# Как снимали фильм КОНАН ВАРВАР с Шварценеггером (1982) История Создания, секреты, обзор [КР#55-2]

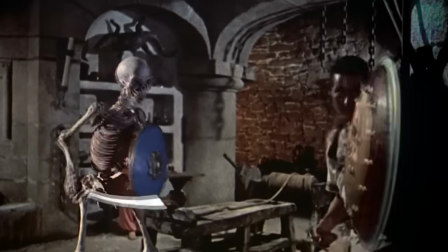28:55 От сражения Конана со скелетом Атланта пришлось отказаться, ибо Милиус не хотел ни малейших намеков на сравнение его фильма с Синдбадом.
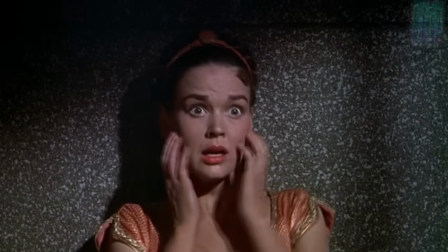29:03 А постановка боя человека со скелетом в 1982 году неизбежно означала бы обращение к стоп-моушен анимации,
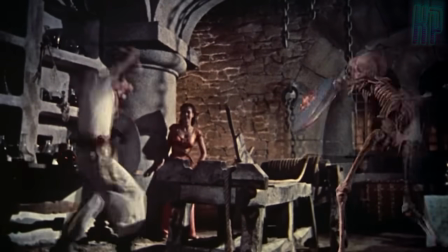29:10 популяризированной как раз Рэем Харрихаузеном именно в таких фильмах, как Синдбад.
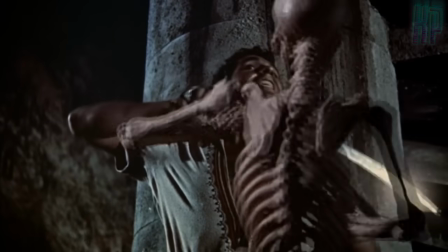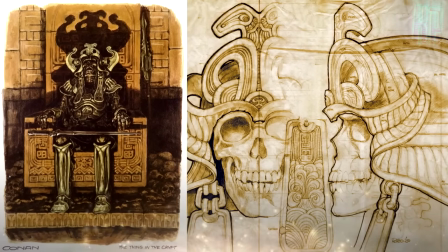29:23 Первоначальные эскизы помещения и скелета Атланта, как полагается, были нарисованы Роном Кобом.
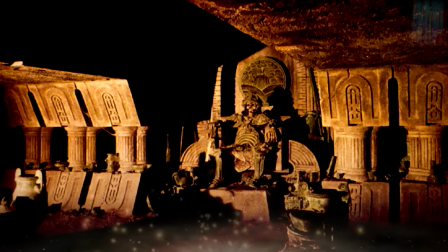29:29 На основе этих рисунков была создана и декорация пещеры, и буквально по косточкам был изготовлен и собран гигант высотой 2,5 метра.
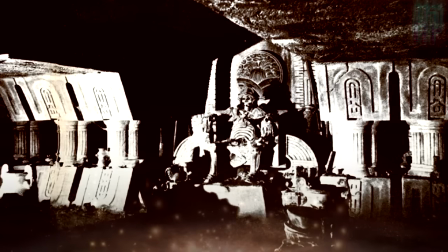29:38 2,60, если быть точным. Снимали сцены в склепе в январе 81 года.
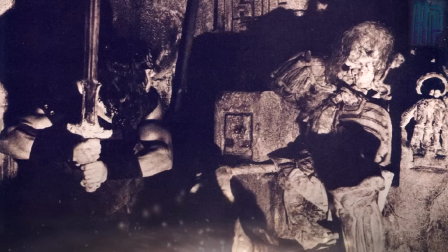29:43 Но все же некоторые отличия от эскиза у декорации есть. Дело в том, что Коб и Милиус не пришли к общему мнению касательно позы мертвого Атланта.
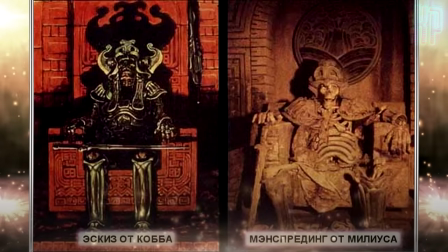29:52 Коб хотел, чтобы тот сидел торжественно и с достоинством. Но в последнюю минуту Милиус перепозиционировал скелет так, чтобы он сгорбился на троне, широко расставив ноги. Коб считал, что это выглядит глупо, но у режиссера было право последнего слова.
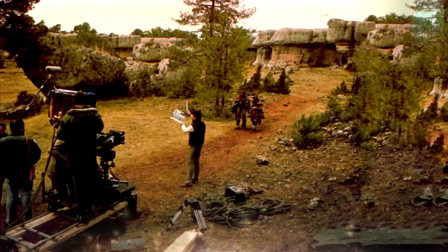30:06 «Я тут главный, и последнее слово должно быть за мной».
Съемки экстерьеров логова «Волчьей ведьмы» проходили среди скал Сьюдад-Энкантада,
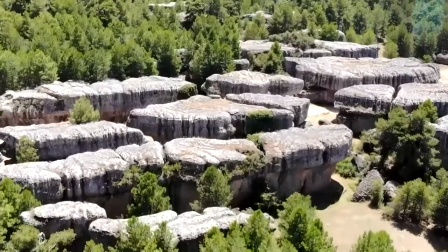30:15 что в провинции Куэнка, в районе, известном своими странными и завораживающими скальными образованиями.
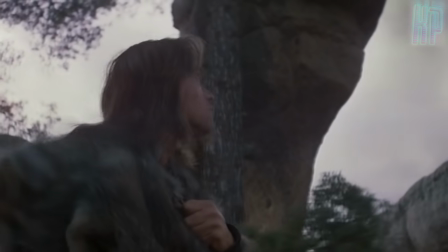30:21 В общем-то, те места, по которым слоняется свежеосвобожденный Конан, существуют и сегодня.
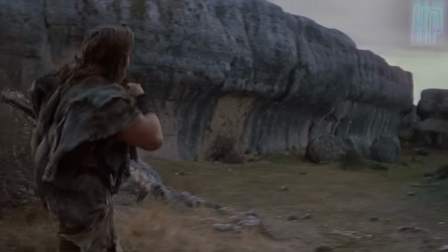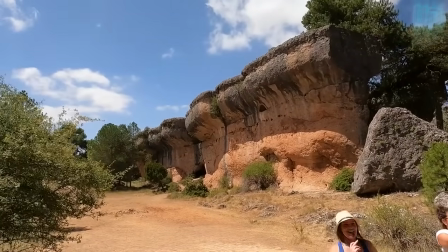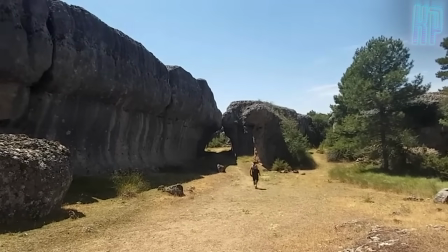30:39 Экстерьеры хижины «Волчьей ведьмы» были построены вот в этом проходе между скалами.
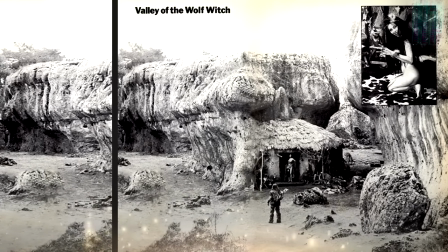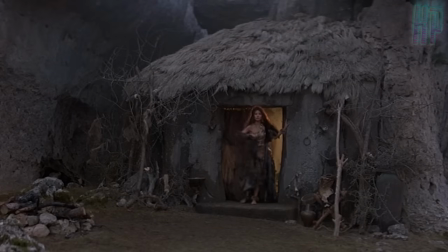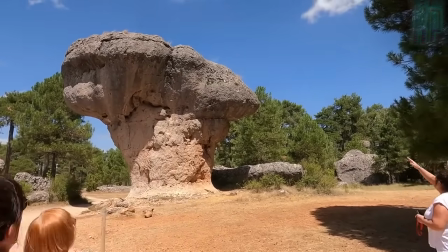30:54 Благодаря своему интересному внешнему виду эти образования использовались при съемках различных фильмов, таких как, например,
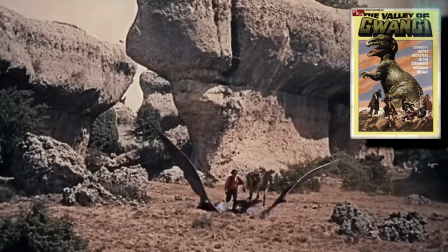31:01 спагетти-вестерн «Наемник» 68 года и фильм на тему динозавров «Долина Гванги» 69 года.
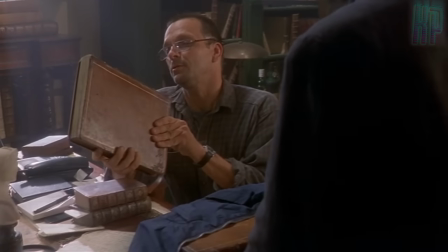31:11 Также Куэнка является частью исторического региона Ла-Манча,
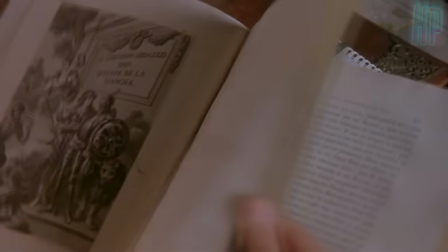31:15 известного как место действия романа Мигеля де Сервантеса «Хитроумный идальго Дон Кихот Ла-Манчский».
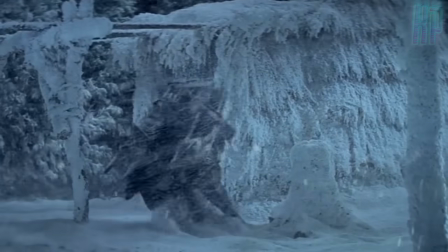31:21 А сами сцены с ведьмой стали данью уважения Милиуса к японскому мистическому фильму Масаки Кобаяши 64 года «Кайдан»,
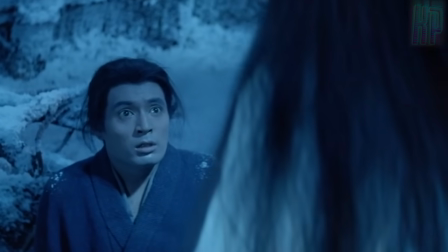31:29 состоящему из нескольких новелл. То, что происходит в логове волчьей ведьмы, частично основано на эпизоде «Женщина снегов» из фильма «Кайдан».
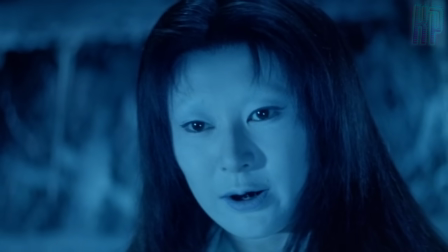31:38 Запомни как следует то, что я тебе сказала.
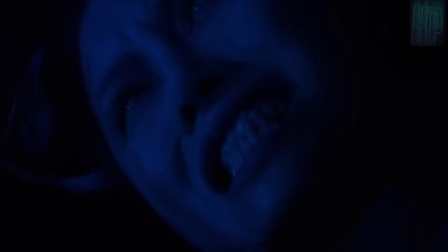31:44 Но там была ледяная женщина, а тут у нас огненная. И когда Конан понимает, что страсть этой ведьмы не унять даже ему, он бросает ее в костер.
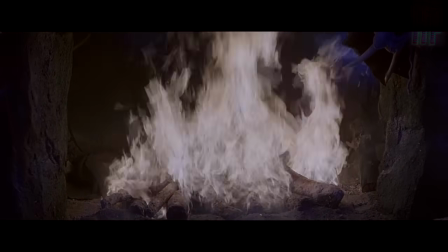31:57 После чего ведьма превращается в огненный шар. Взрыв в камине и остальные вспышки были настоящими, сделанными при помощи скрытых газовых баллонов.
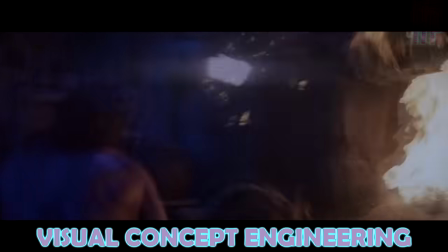32:05 Но суть в том, что все это было усилено на постпродакшене компании Питера Курена Visual Concept Engineering при помощи оптических эффектов.
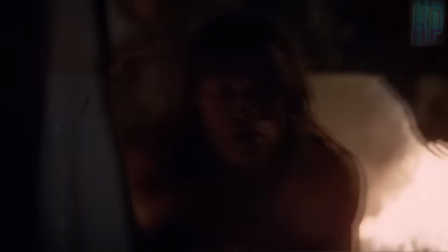32:13 Вспышкам добавили больше анимации, нарисованной вручную. Шару на улице, также снятому пиротехниками при помощи металлической лески,
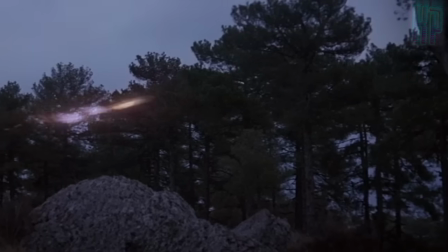32:21 команда по эффектам удлинила пламя и создала эффект присутствия в объекте чего-то потустороннего.
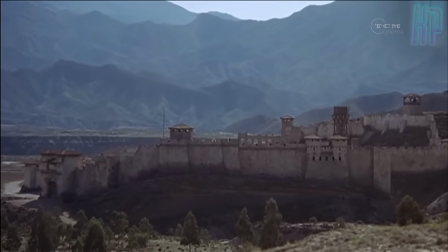32:27 Охренеть, с ума сойти.
Большая ранее построенная декорация в пустыне Альмерии под названием Форт Эль Кондор стала городом Шадизар,
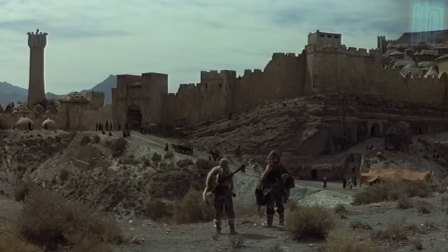32:36 в котором Конан и Субатай впервые встречают Валерию.
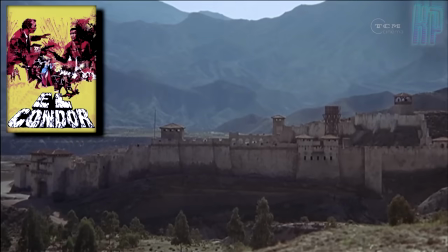32:39 Эти строения возвели еще в 70-м году для фильма с Ли Ван Клиффом, который так и назывался «Эль Кондор».